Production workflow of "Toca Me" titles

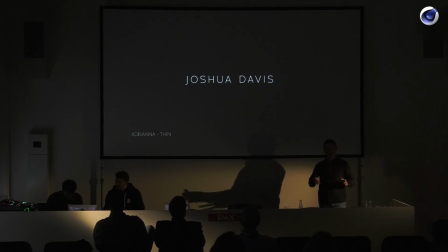Of course, you can use the Trajan, which is like the movie font, but we didn't want to go that route, so we thought about using a non-serif font, which is the Adriana. I wanted to have a thin font. I just love thin fonts. Also in stark contrast to the bold images.
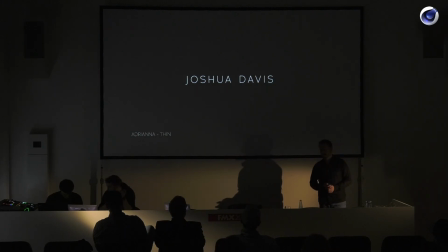Again, everything is thought of, and nothing is just okay. Yeah, I just whatever. I scroll through fonts and someone says stop, and then choose this font. No, it's not going to work. Then we also looked at the Roboto Thin. It's also a beautiful font. It was a favorite for a long time.
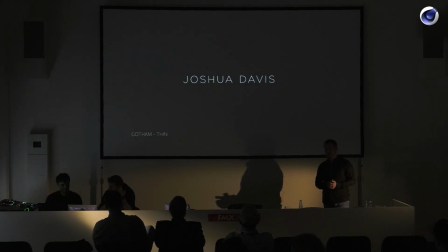And then also we looked at the Gotham, which is a very classic and traditional font, a little bit overused, as I hear.
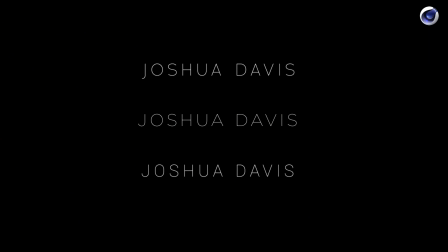But at the end, we just used the Adriana, which is the first one, because I thought it just looked beautiful in the weights, but also in terms of balance and everything. And then in terms of animation, this is what I came up with. It's actually pretty simple, but then it's not again.
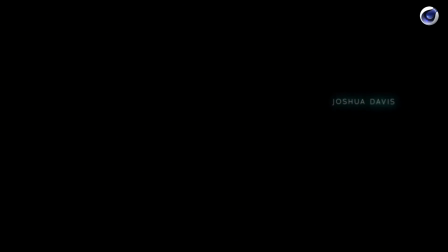It's a couple of After Effects layers, using several blurs and using masks as blur layers. So I'm basically moving like a fractal noise, and wherever there's I think gray.
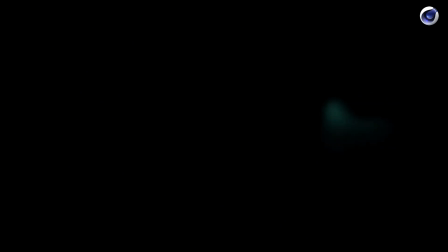It was like it was gray matte more or less, and everywhere where there's white, things get distorted quite a bit, and everywhere there's black, there's no distortion.
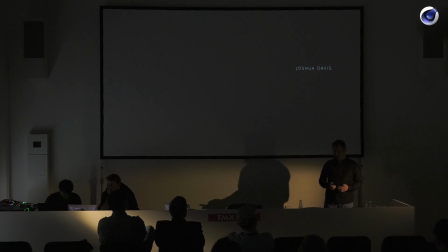So just move this over the type, and then this gives this distortion effect.
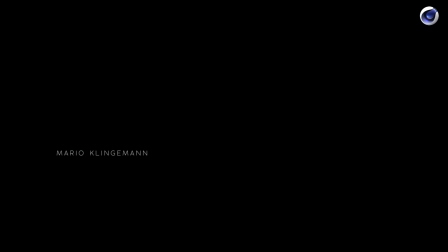And I have, for each artist, I have a separate setup, so nothing is the same.
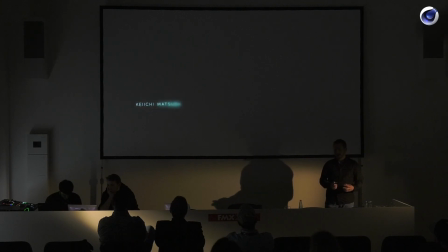Each one is different, and it gave a very organic look, and you almost really don't notice it in context of the underlying footage. So it gives a very good harmony to the whole image.
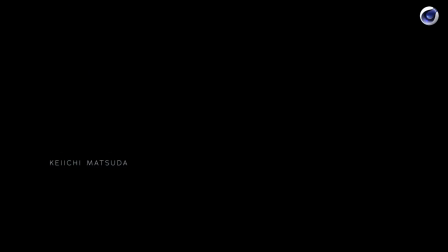So that was what we wanted to achieve. This was all done as pre-comp and then put together in compositing on top.
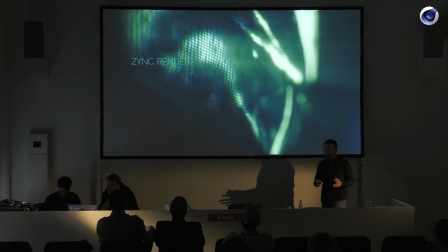So let's talk about rendering. Are you still with me? How are you doing with time? Okay, perfect. So rendering. So I told the story about seeing the render times for the first time,
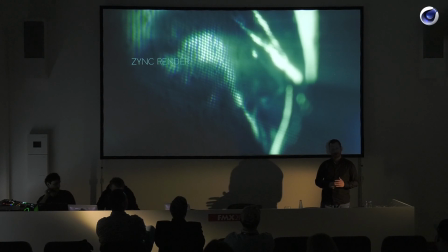and I'm like, okay, so we have 4 weeks left, or 3.5 weeks by that time. Okay, should I call them and tell them that the titles are going to be ready for next year's conference?
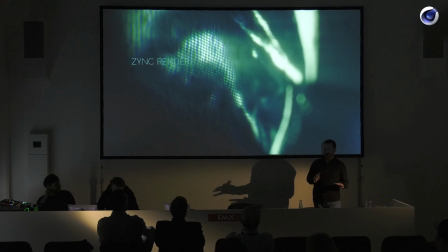Or what do I do? So it was a little bit of a panic time, but I remember that I had a great friend in contact at Google Zinc, and he was telling me about building up this whole Zinc render thing with Google. I don't know, who has heard about Zinc render before? No one?
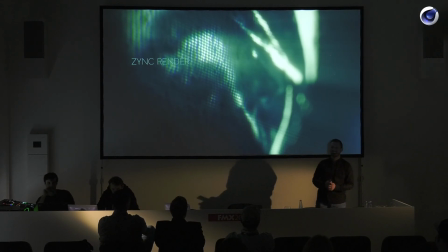No one? I'm sure there's at least 2 guys back there who should have heard about it. Yeah, so it's a fantastic render service. Who has heard of RebusFarm? Right. So it is something like this.
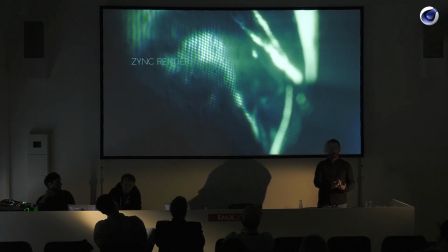So it's basically something where you send off your files into the cloud. They get rendered online or in the cloud. Actually, it's not in the cloud, but sitting there at Google somewhere. But they send you back the files, and you got the final renders. The good thing is that it's super easy to set up, and it's pretty affordable.
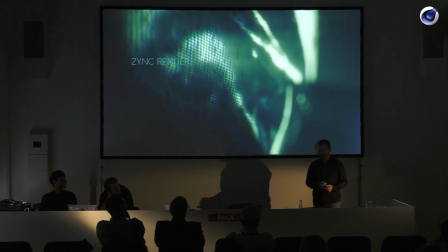I can show you actually the things that we had. And knowing Google, they have a few computers here and there that you can use to actually render your frames.
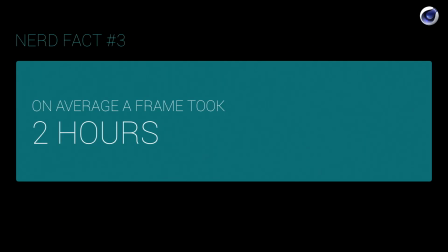And that was fantastic, because on average, a frame took 2 hours. There were a few that took half an hour, there were others that took 4 hours, so it was really crazy.
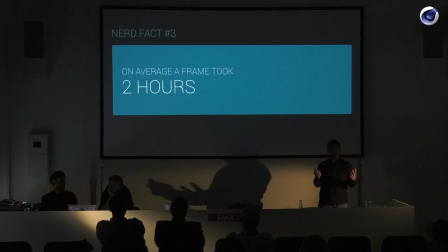Depending really on how close you are, what the actual content of the projection mapping is, all these things were affecting us.
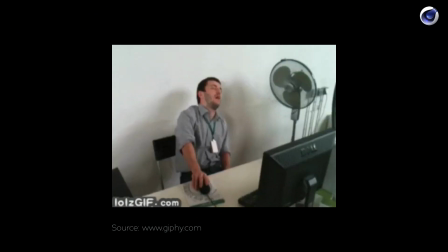So some of these situations were like this, just waiting for something.
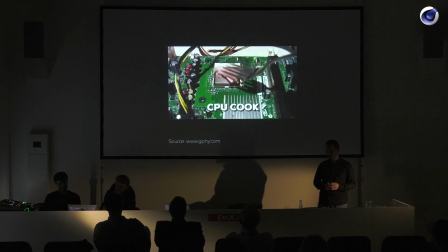And if we decided to render it on our own machines, we could have done this actually.
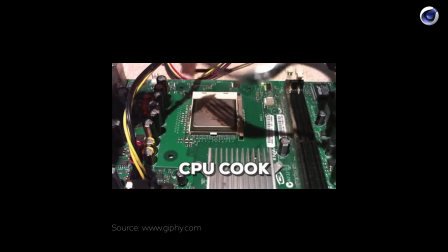Use our machines to cook anything on them, because they would be just overheating, because it was just so massive.